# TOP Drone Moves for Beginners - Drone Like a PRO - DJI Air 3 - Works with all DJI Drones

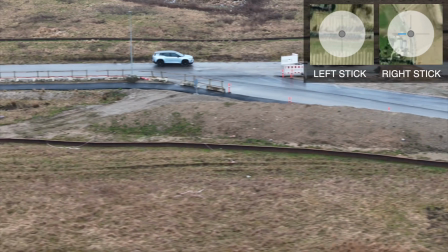8:23 And here it's really, really important that you don't do it too fast, which I think this was actually too fast.
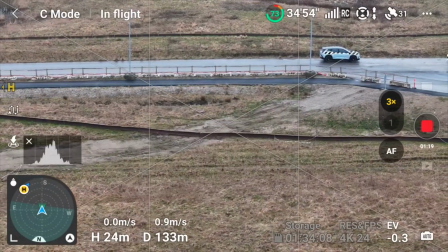8:30 We go slow now. So we just go very, very slow.
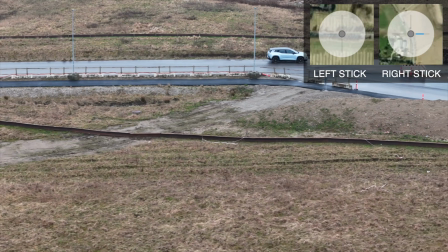8:36 But it was basically, he called it the rule of three.
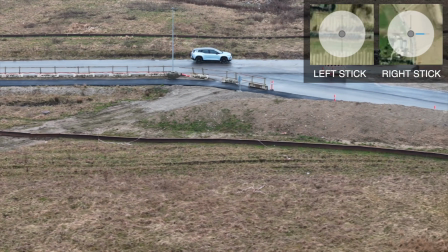8:40 Maybe that's, I don't know. Maybe you know what it is, but when I watched the video, I was really
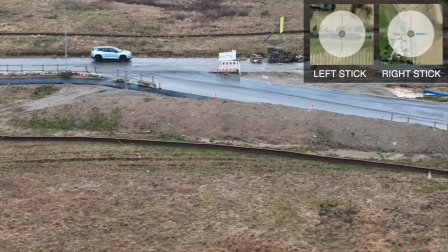8:47 keen to get this sort of rule, because
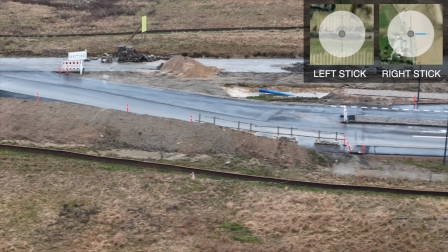8:52 this is basically the philosophy that you need to do 3 recordings of every scene that you do.
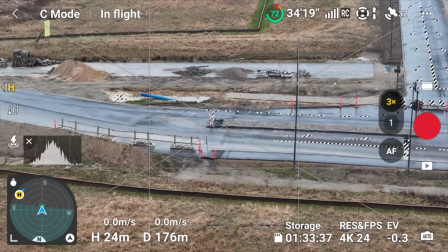9:01 So let's say that this was 1. Then I can do 1 where I go out here and I'm really, really zoomed out.
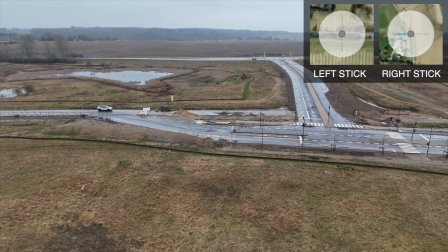9:09 So I can do one here. So the idea is that you get 3 angles basically for each scene that you are recording,
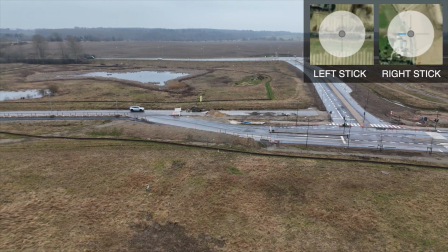9:17 because that will give you a ton of headroom in post.
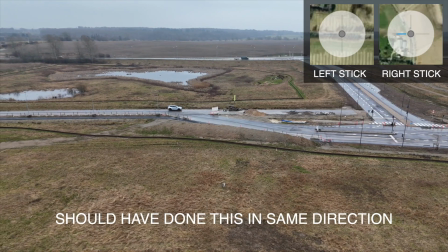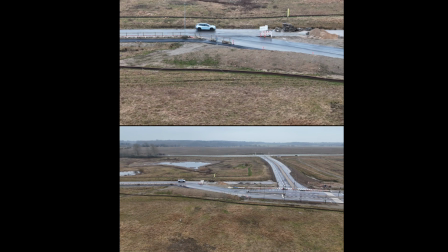9:30 So now we have very zoomed out, we have a medium zoomed out, and then maybe we could do one where we go
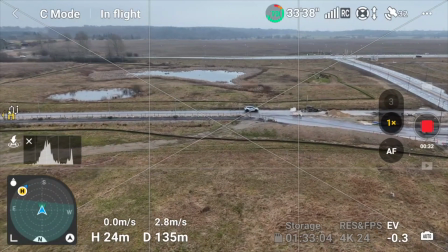9:38 super close instead. So now we can put it in normal mode.
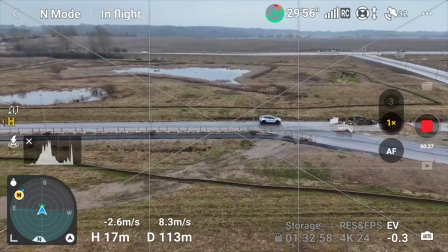9:45 And maybe we can go lower so it's not everything the same.
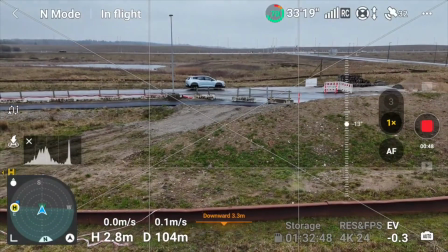9:53 So, something like this. And maybe we can even switch it into factor 3, yeah.
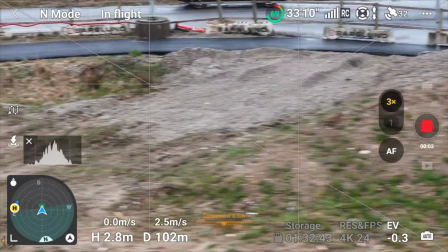10:03 So we have something here with a little bit of a parallax.
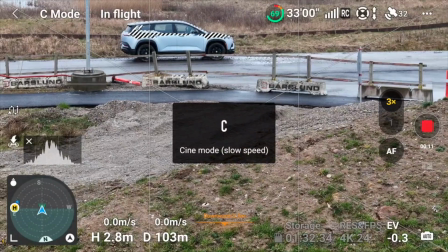10:12 Again, we need to do this very, very soft, or very slow.
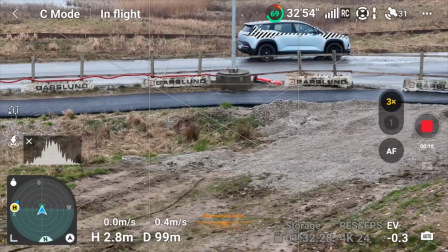10:18 Otherwise it would look horrible. I have mounted an ND filter on the drone.
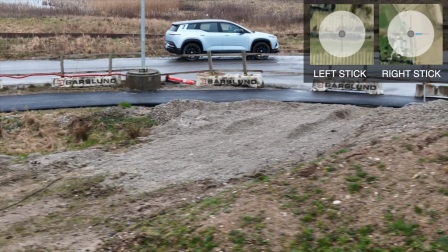10:23 I have an ND 8 today.
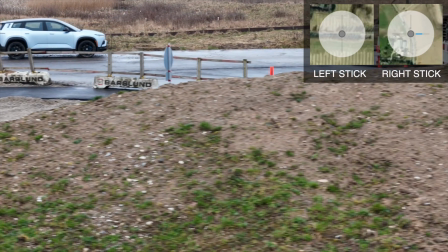10:28 So now we're flying this way, and luckily we have protection on the drone.
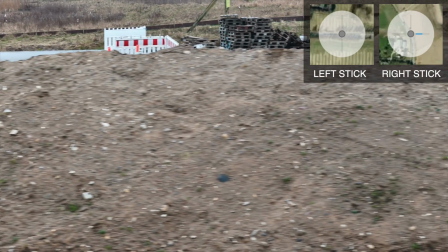10:37 Collision detection. Because you can very, very easily, even though I can see the drone from here, it's very,
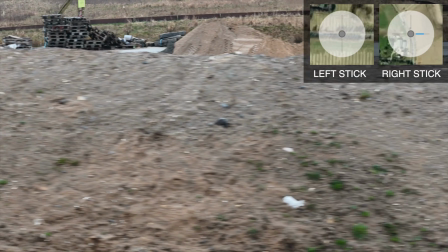10:43 very easy to fuck things up, because when you use the 3x magnification,
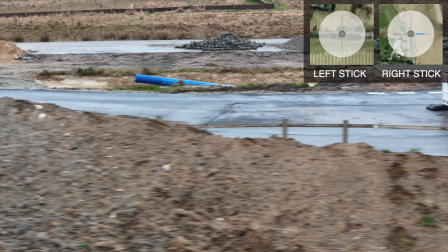10:53 it kind of screws the perspective.
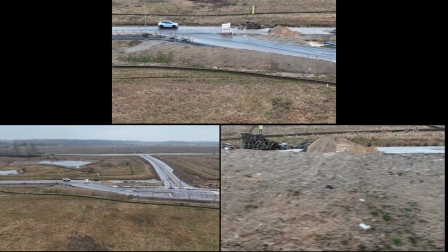10:58 So that was the rule of 3, which is different than the rule of 3rd.
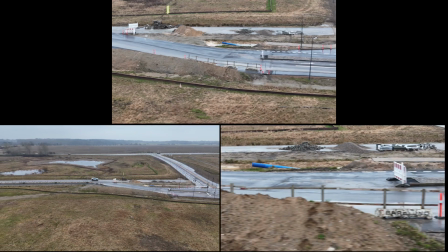11:09 Again, this is something that's just recommended. And there's basically two things I want to do
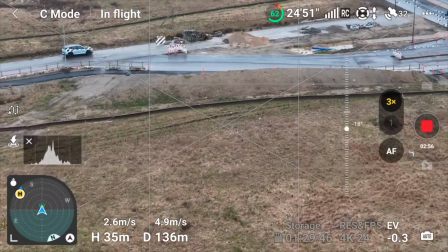11:14 now. Is I want to do like a complete circle around the pile of dirt.
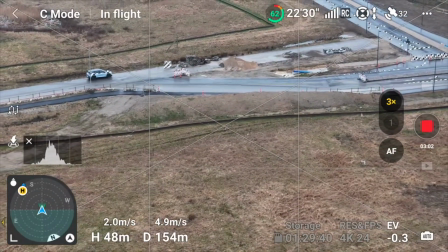11:23 And I want to cheat.
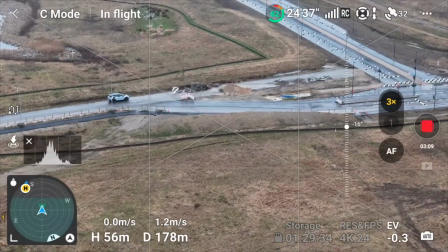11:28 I do that sometimes. I do that sometimes. That's for sure. So now, right now I mark the pile.
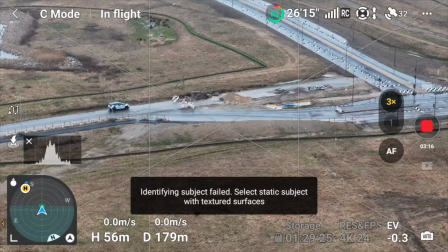11:34 I don't know if it can do that. No, it can't. So what we can do now is we can just fly the thing manually.
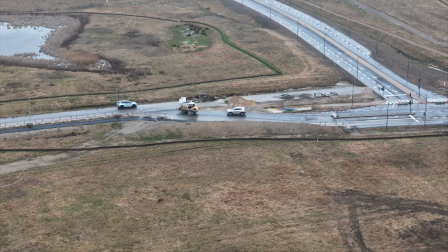11:45 I think we do that. That's better.
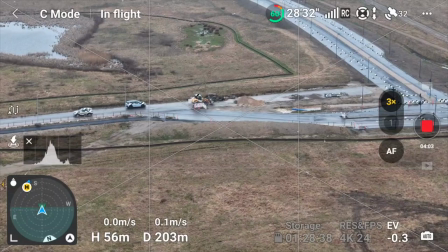11:50 We need to take away this part.
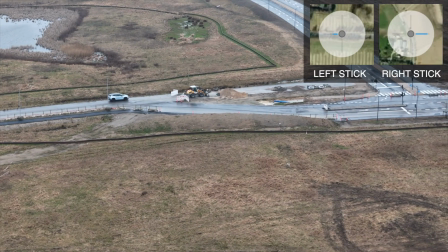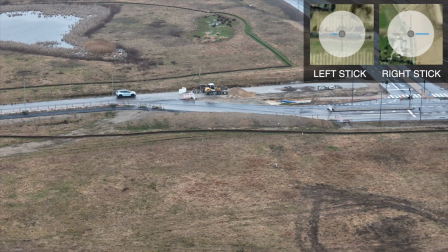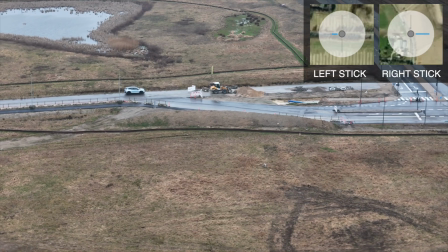12:04 You just need to be smooth
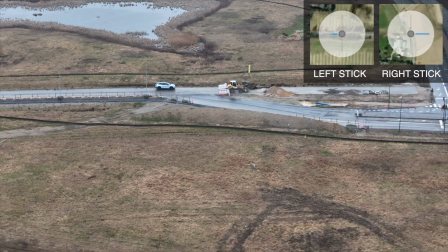12:09 long enough to have a clip
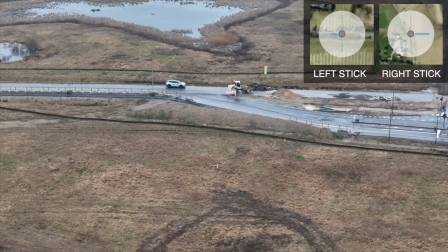12:16 that you can use that is smooth and not jerky.